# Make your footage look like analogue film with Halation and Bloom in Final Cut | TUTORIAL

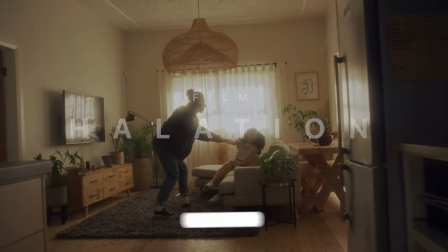0s
Hey there, creators. Today we're going to explore the magical world of film halation. You know, that vintage look that adds a dreamy, hazy effect to your videos.
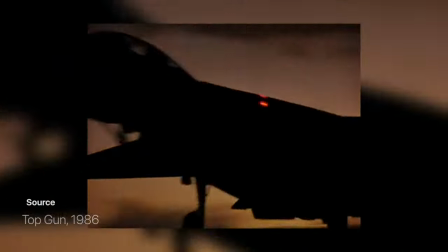8s
It's the perfect way to inject some classic Hollywood charm into your film. And guess what?
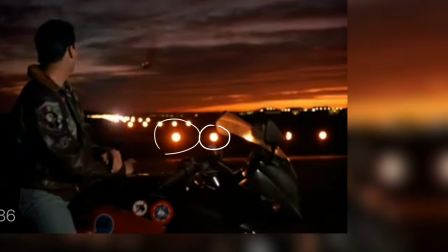13s
You don't have to dig through dusty old film archives to achieve this look.
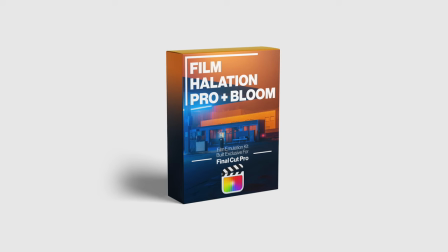17s
Thanks to Film Halation Pro and Bloom by FCPX Full Access, you can now add the perfect touch of nostalgia to your work with just a few clicks.
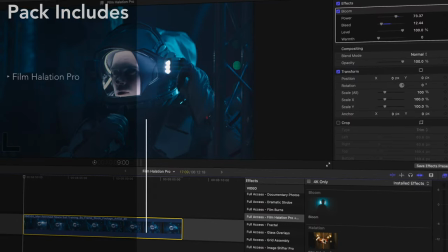25s
This powerful plugin pack not only includes the Film Halation Pro plugin,
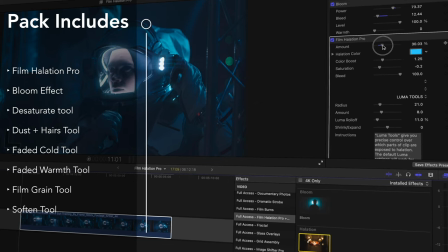29s
but it also comes with a Bloom plugin to help you take your visuals to the next level without any expensive lens filters.
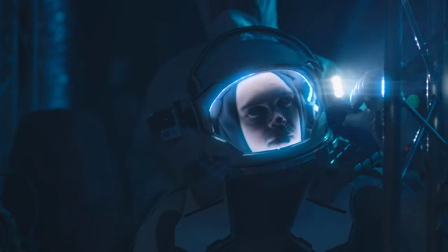35s
I'm going to leave the link in the description below so you can download this and go and check it out for yourselves.
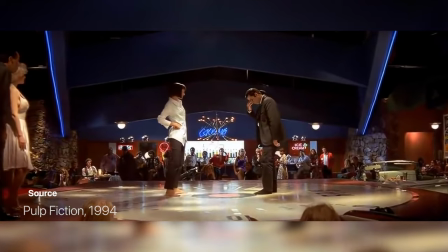44s
Halation is a look found in cinema that was shot on analogue film.
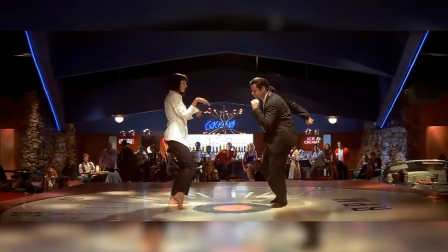47s
It's characterized by a hazy, dreamy effect that occurs when light reflects back onto the emulsion of the film,
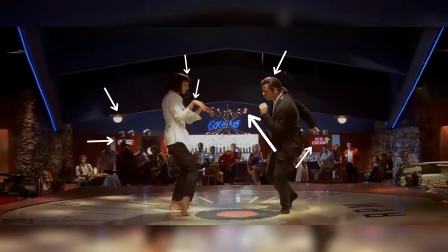53s
causing a diffusion of light across contrasted edges or around light sources.
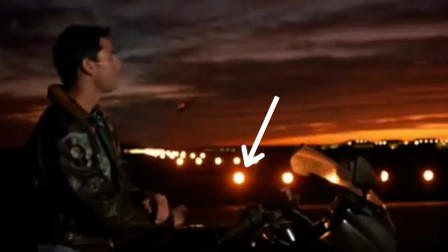58s
You've definitely seen this in cinema without realizing it.
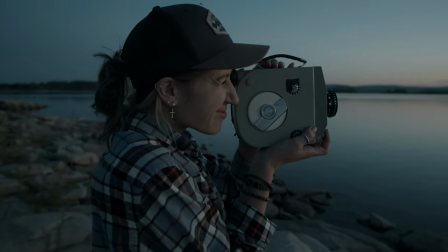62s
Although it's not something film directors necessarily wanted at the time or even knew they were doing, since we've all started to use digital cameras now,
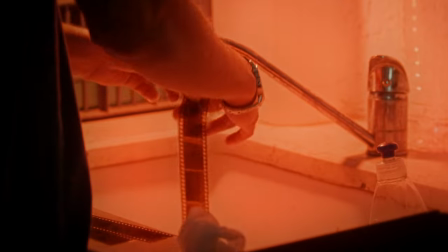69s
and there's no emulsion process anymore, halation has become a really sought-after effect for filmmakers.
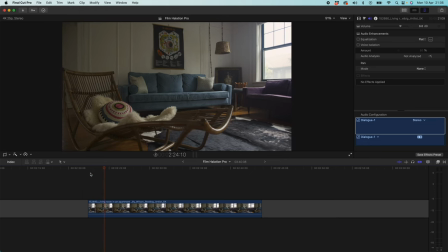78s
So I've opened up Final Cut Pro, and you can see here I've got this clip of this living room.
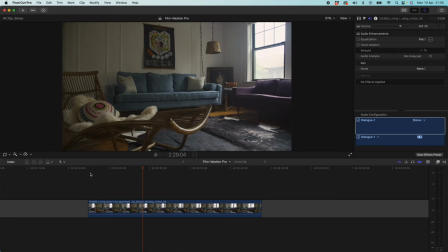83s
It's a relatively boring clip, but for the purposes of this tutorial, it's going to work just great. You can see we've got this lovely light source of this natural light coming through the window. But this clip is very sharp. It's clearly shot on a high-end digital camera, and I think we can really add some character to this by adding our Film Halation Pro or our Bloom effect.
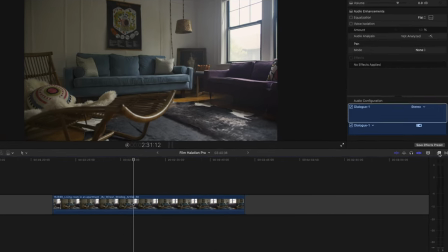101s
So if I come over to the right-hand side here, I click on these two boxes. That's going to open up our effects browser.
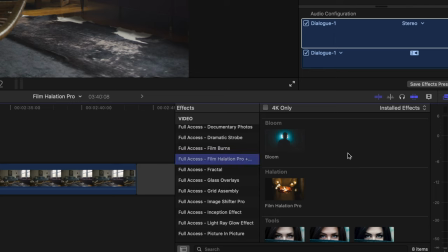106s
I'm going to scroll down to Film Halation Pro and Bloom. And you can see here we've got our effects pack straight away.
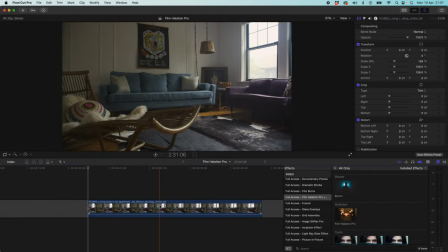112s
It's really nicely laid out and easy to navigate. So if I select the clip that I want to apply this to, I come across to Bloom and I double click and it will apply it straight away.
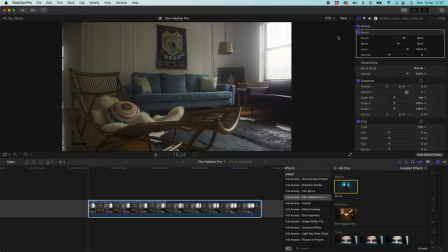121s
And you can see immediately our light source on the right hand side here is lit up. I'll toggle it just so we can see off and on. It's a really nice, natural, diffused light. You know, the window isn't glowing, it's just it looks almost like there's a haze in the air. It gives this really nice, nostalgic feel.
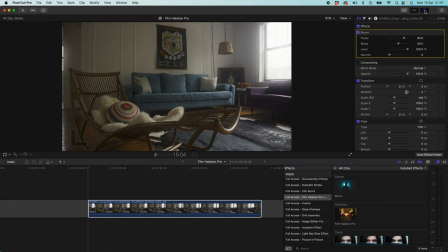138s
So if you want to change your settings with this plugin, you've got to make sure you come across up here and you can toggle these three sliders, and that brings up your inspector.
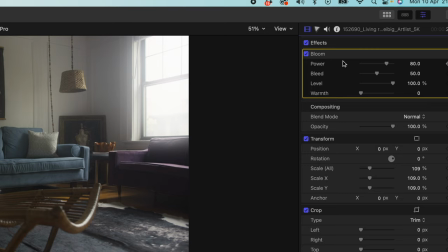145s
And then if you come down, you'll see Bloom has been applied. And here we have four powerful slider controls that we can use to control this plugin. We have power, bleed, level, and warmth. Power is going to do exactly what we think it does. It's going to turn the effect up and down. So at the bottom, our window is just how it was.
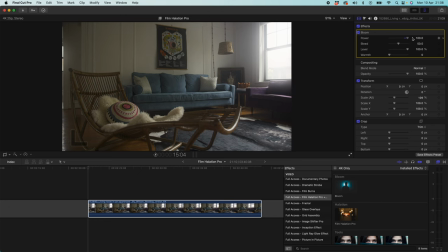161s
If we come up to the top, you can see that that light source really starts to fill the room.
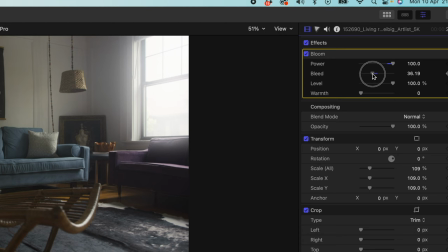166s
With bleed, this is going to control how controlled the plugin is.
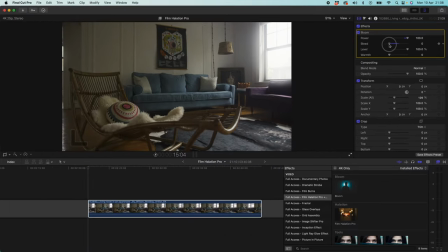171s
So you can see if we go right down to the bottom of bleed, it's going to really bring it around our light source. If we go to the top, it's going to let it bleed out across the whole room. So you can see 0 and 100 is really bleeding across the room out at 100.
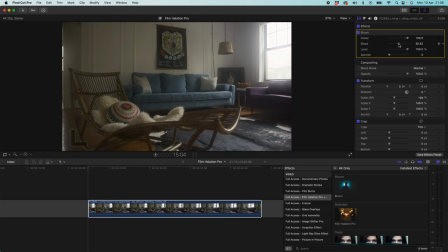184s
So I think what you want to do is you want to keep this around 50, that sort of area, and that's going to make sure that just your light sources are being affected.
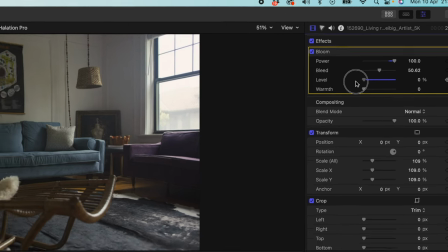192s
Level essentially controls the opacity of this effect, so we can either go down to 0 and that's going to be the same as having the whole plugin turned off,
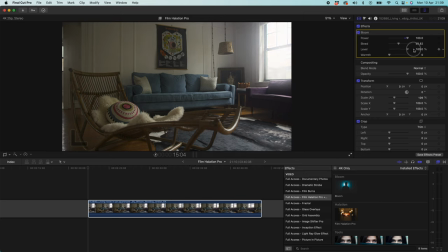200s
but if we bring it up to 100 then it's going to be our opacity is at 100%. So you want to use power and bleed to control where in the clip the bloom effect is being applied, and you want to use your level to choose how opaque you want that to be,
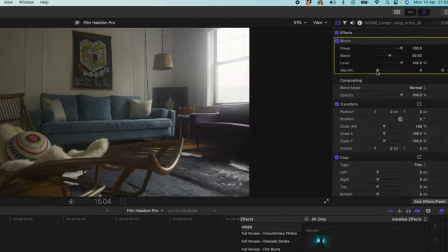213s
so how much you want to see it. Warmth, we can turn this up and we can add some warmth to our glow.
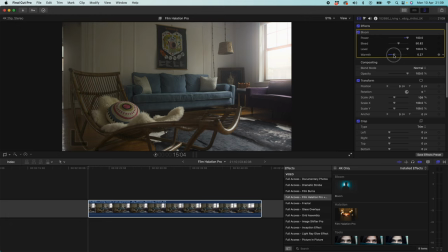218s
It's really nice. I wouldn't go over the top with this, so I'd sort of bring it up to here if you want to have some warmth added into your light. But what you want to be looking for here is what looks really authentic, because you can really overdo an effect like this and it can look as if you have applied a plugin.
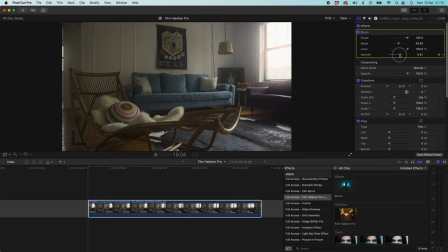232s
And the effect we're going here is for a really natural look. So let's keep that quite low, around 0.25, 0.24. Let's take a look at how that looks side by side with and without.